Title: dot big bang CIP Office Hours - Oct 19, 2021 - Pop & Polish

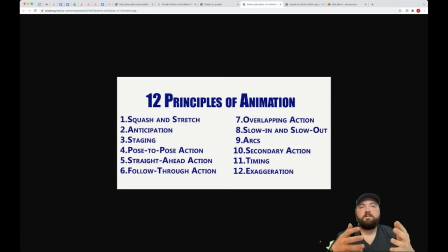1477s
And exaggeration is pretty much all of these things involve some exaggeration, but it's very important, so they give it its own bullet point. Like I said before, where we're doing something frame by frame,
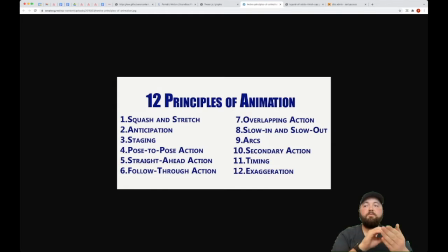1492s
the way to make it feel natural and to get your brain to paper over the gaps between the frames is to exaggerate motion, to exaggerate conservation of mass, things like that. And it makes things feel a lot more lively than they otherwise would.
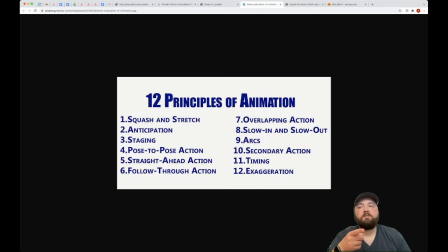1511s
But having talked about this, we can move on to some actual examples.
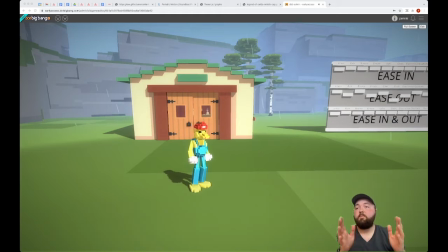1519s
So as an example of the animation principles that we just talked about, I wanted to show you guys this GIF of The Legend of Zelda Minish Cap for Game Boy Advance,
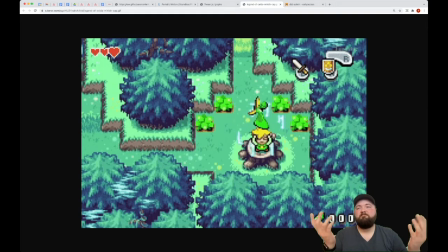1531s
because the Game Boy Advance is like, resolution is like 240 by 160,
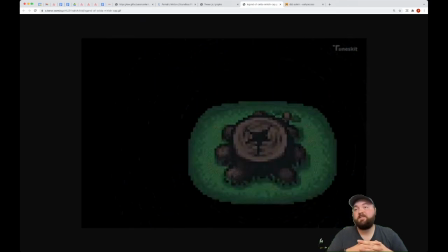1538s
and it doesn't matter because you can still apply all of the same techniques you would
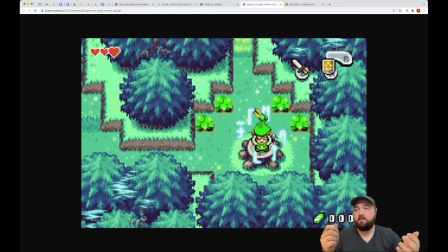1543s
drawing animations on cells or making a 3D character or whatever.
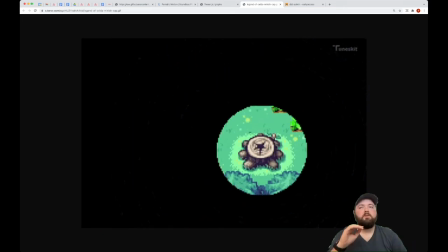1548s
So I wish I could scrub.
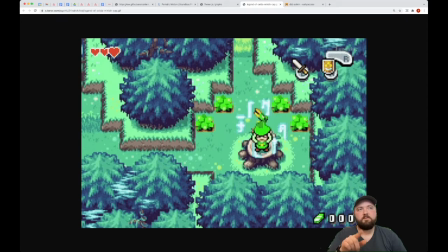1552s
So here Eslo starts chanting, Eslo's the hat, and he starts jumping up and down on Link's head. And what you'll notice is, as he's jumping up and down on Link's head, Link is kind of like doing this on an offset, which
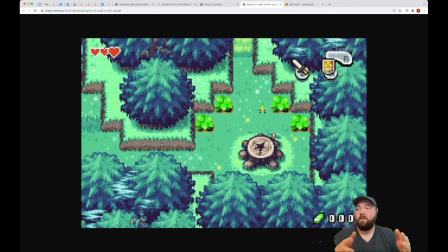1567s
implies that Eslo's kind of heavy and burdensome. And this is actually important. So this tiny detail is actually a perfect illustration of the relationship that Link and Eslo have, especially at this early point in the game.
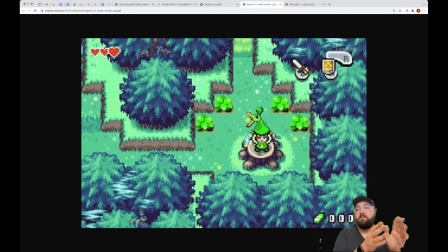1584s
This is the first time you see this animation in the game. You met Eslo 5 minutes ago, and he's this crotchety old man, and he's like, oh great, some dumb kid. And maybe yesterday your best friend was turned to stone, and you've been tasked with fixing that,
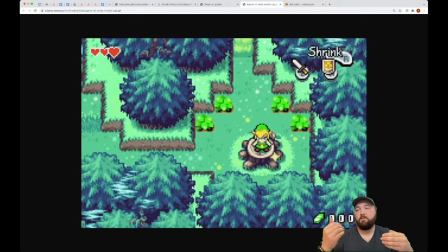1603s
even though you're a child, because unfortunately only a child can do what needs to be done. So Link is in this very difficult position for a kid who's maybe 11. And you meet this crotchety, cranky hat and save him from some monsters, and now you're kind of
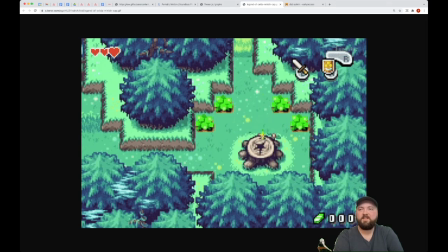1623s
unwillingly, at this time, helping each other. And him bouncing on Link's head and Link kind of like wincing is because he's a little bit burdensome, and by the end of the game they will have developed a much closer friendship, etc.
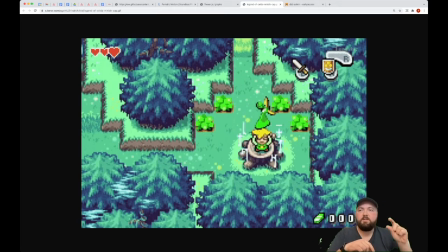1640s
But it's just this little tiny touch in the animation, but even if you don't notice it consciously, it contributes to Eslo's characterization, and like it contributes to the relationship that Link and Eslo have.
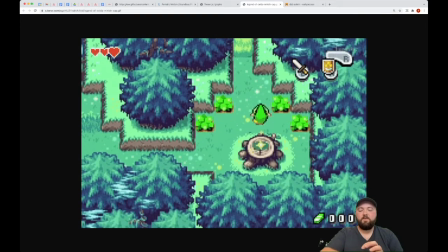1655s
And it's just this teeny tiny thing. So like, you really don't, like, it doesn't take a lot of effort to do something like that, but it adds a lot, and it makes, like, those little touches are what make games like this really cohesive and good at storytelling.
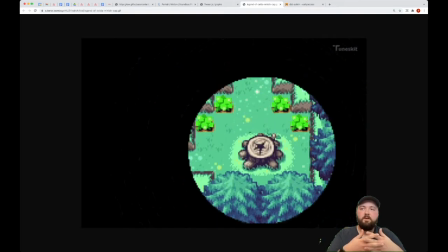1675s
Even if the stories that they're telling are pretty simple most of the time, these little things add a lot.
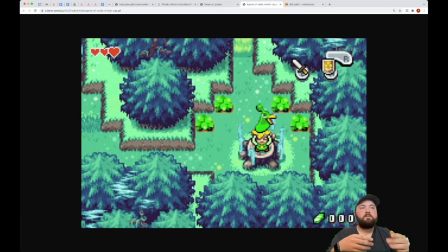1683s
So other stuff that you'll notice is whenever they shrink,
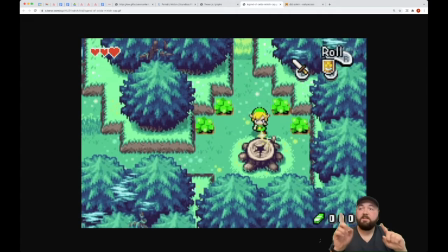1689s
there's squash and stretch, and there's anticipating action, and there's follow through.
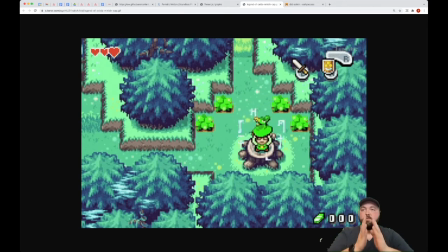1693s
So Link kind of gets shorter and stretches out wide, and then he gets skinny.
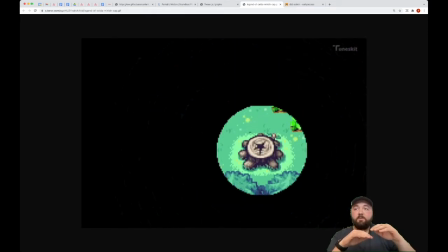1699s
His feet stay planted to the ground, but he gets tall and skinny,
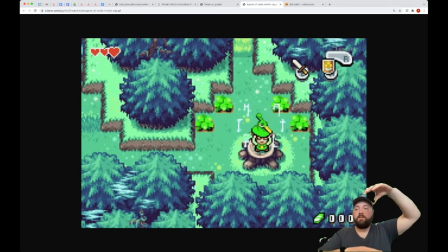1702s
and then after he gets tall and skinny, then his feet leave the ground and catch up with him, and he gets tiny, right? And it's very cartoony, and it feels great because it has this anticipating action,
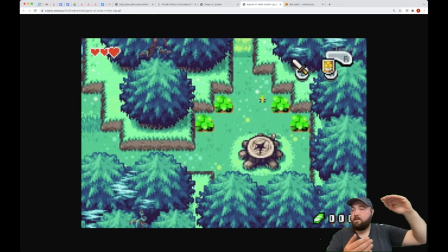1717s
it has the follow through, it has the secondary action, which is his feet leaving the ground after the rest of his body.